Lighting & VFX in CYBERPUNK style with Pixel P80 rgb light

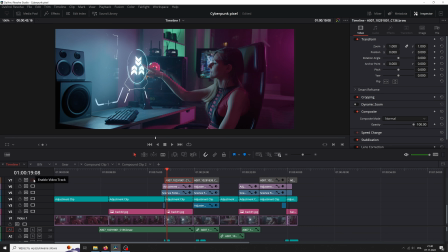[4:09]
In my example, the hand should be in front of the screen covering it, so I've used a magic mask to do that.
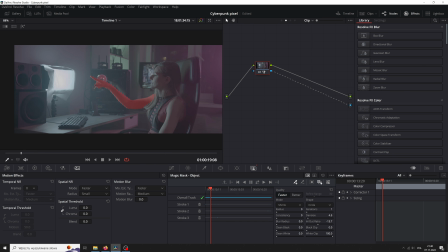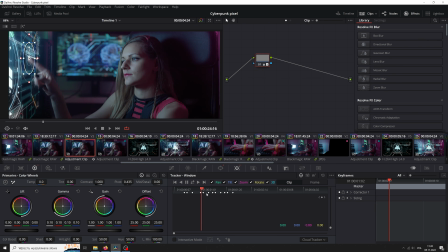[4:20]
With a close-up, I added a small detail that might not be even noticeable, but it gives more realism. I made a power window with added gamma, and I did some keyframes to animate it. So it's the effect of touching the screen, which gives a nice result with sound effects.
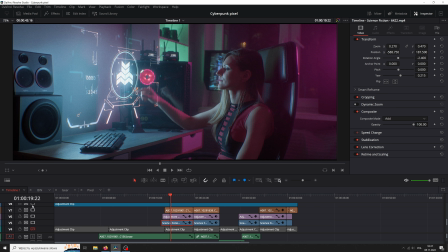[4:34]
To bring everything together, I added some final touches. Footage shot with a lens always have some imperfections.
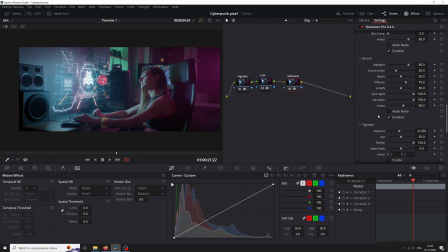[4:41]
That's why I use some filters like vignette, bloom, or film grain to make VFX match better.
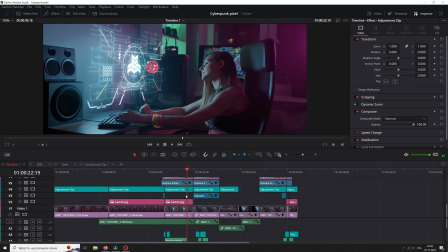[4:46]
Let me know if you'd like to see a separate video about that. Because my shots were static, I combined layers and added some subtle movement to some of them. It also helps to sell the effect. So I hope you learned something from this video. Topics like this are not very popular, so if you like to see more videos like this, then make sure to show your support with likes and comments. Don't forget to subscribe and see you next time.